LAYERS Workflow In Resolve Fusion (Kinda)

Hello and welcome everybody to another episode of this thing I call chosen idea. My name is Marco I'm a creative generalist. All that means is I've been lucky enough to get paid to do a bunch of creative stuff throughout my career I've learned some things along the way now. It's my chance to pass those things along to you guys Anyways, this isn't just an episode. This is episode one of season two. Yes, very exciting at least exciting for me Can't believe how time has flown time flies when now you're having fun as they say anyways So my intention for season one was to have a bunch of tutorials to show you guys that never really materialized So I thought I'd start season two with the tutorial and we're gonna be doing this with DaVinci Resolve Actually fusion within DaVinci Resolve the reason I chose fusion was there isn't a lot of content out there on the interweb for the resolve users or fusion users and Not only that but there's a free version out there that you can do most of this stuff with. And if some of my viewers are on a budget, like I am, this will be right up your alley. Now I don't want to exclude people that use After Effects or some other compositing software, because a lot of the principles I'll be covering here can be applied to those software packages as well. What we're going to be doing is replicating that freeze time slash cinemagraph effect that you saw there at the beginning. I was getting ready for a thing called the board meeting, which is actually a skateboard thing that happens in Toronto every year.
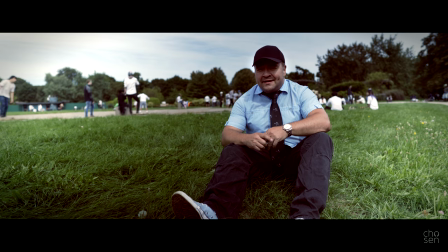(2:16) Another year, another board meeting in Toronto. I kind of forgot that I needed a microphone for this part, but Well, I hope it turns out okay. See you later
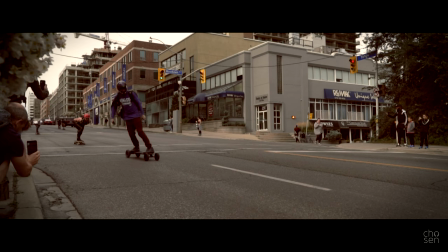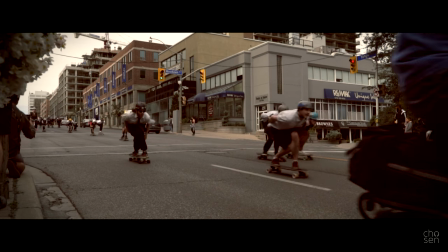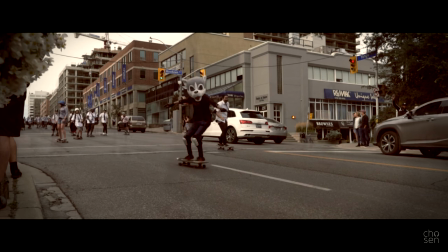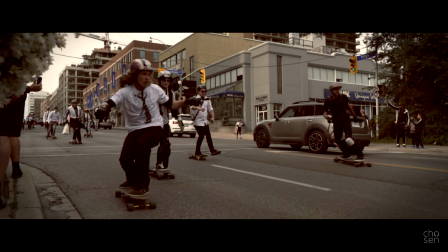Let's just get into the tutorial just to get a handle on exactly what we need. Let's go through that final composite again step by step
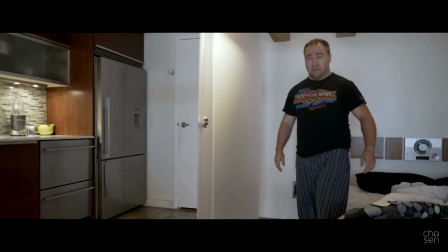(2:55)
Okay to start at the beginning What a genius concept Marco three different camera angles so that means two different camera moves
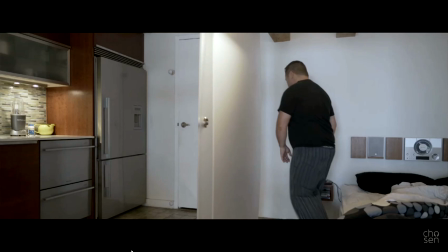(3:04)
we've got the camera on a tripod in the middle of our space and it doesn't move until we get all the shots we need from each of those three angles this is our first one
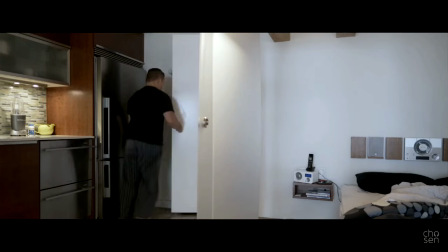(3:17)
we've got the one shot of me going into the bathroom the next shot
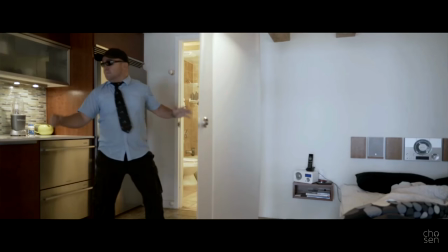(3:21)
of me flying out of the bathroom this is me just scaling on the same shot
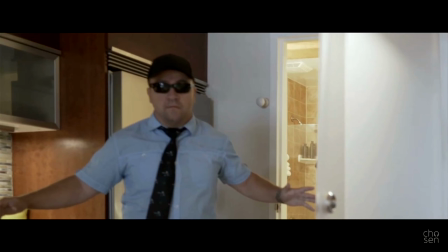(3:26)
and this isn't just for comedic effect it actually kind of masks
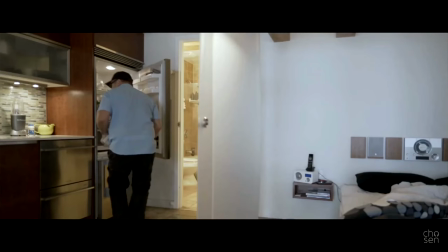(3:30)
the fact that I screw up this match between the video and the first still frame
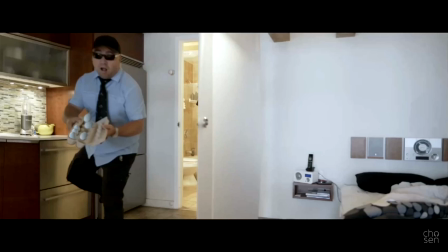(3:35)
yeah it all happens really quick so you don't notice it that badly but you know and I was kind of running out of time so you know shoot me whatever okay so we've got this little seam here
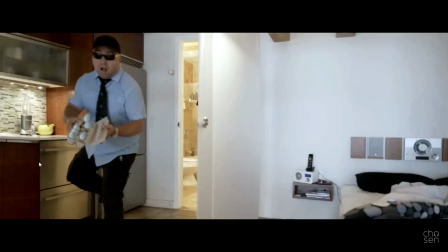(3:48)
between the dishwasher and the cabinet that sort of hides where I stitched together the first and second background plate you can kind of tell by the way it looks like someone karate chopped the countertop right here so
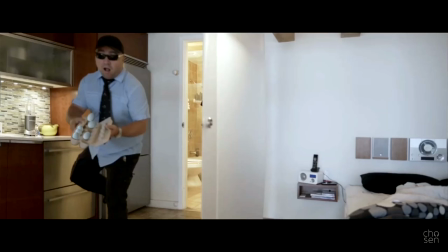(4:03)
the idea of going through all this stuff is just so you can keep it in the back of your mind what assets we're gonna be creating down the road so yeah we have those eggs
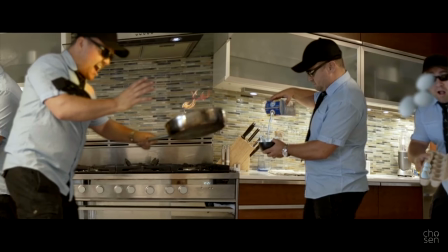(4:10)
now when we go to the second camera position on the tripod we're gonna need again a clean background
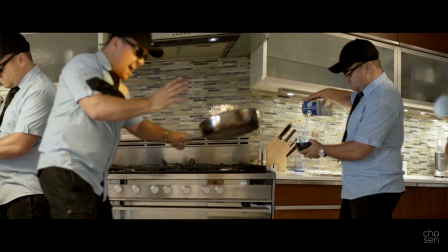(4:18)
plate then we're gonna need me pouring the milk and holding the pan now the reason we're shooting those with me in position are so we don't have to worry about matching the lighting afterwards.
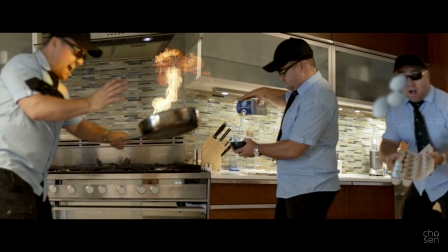(4:31)
That stream of milk is just from a free stock photo site. I cut it in and then I added a displacement to it in fusion to animate it to make it look like it's pouring. The fire is actually from a stock fire CD. Yes, a CD. So I bought that a long time ago. You can find that stuff online of course. You can even find it online.
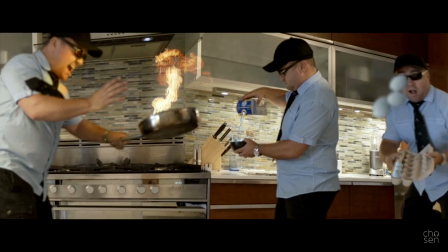(4:51)
The reflection in the sunglasses is the same fire just flipped, you know duplicated, scaled down and masked in fusion. The glow on my face was done in Photoshop.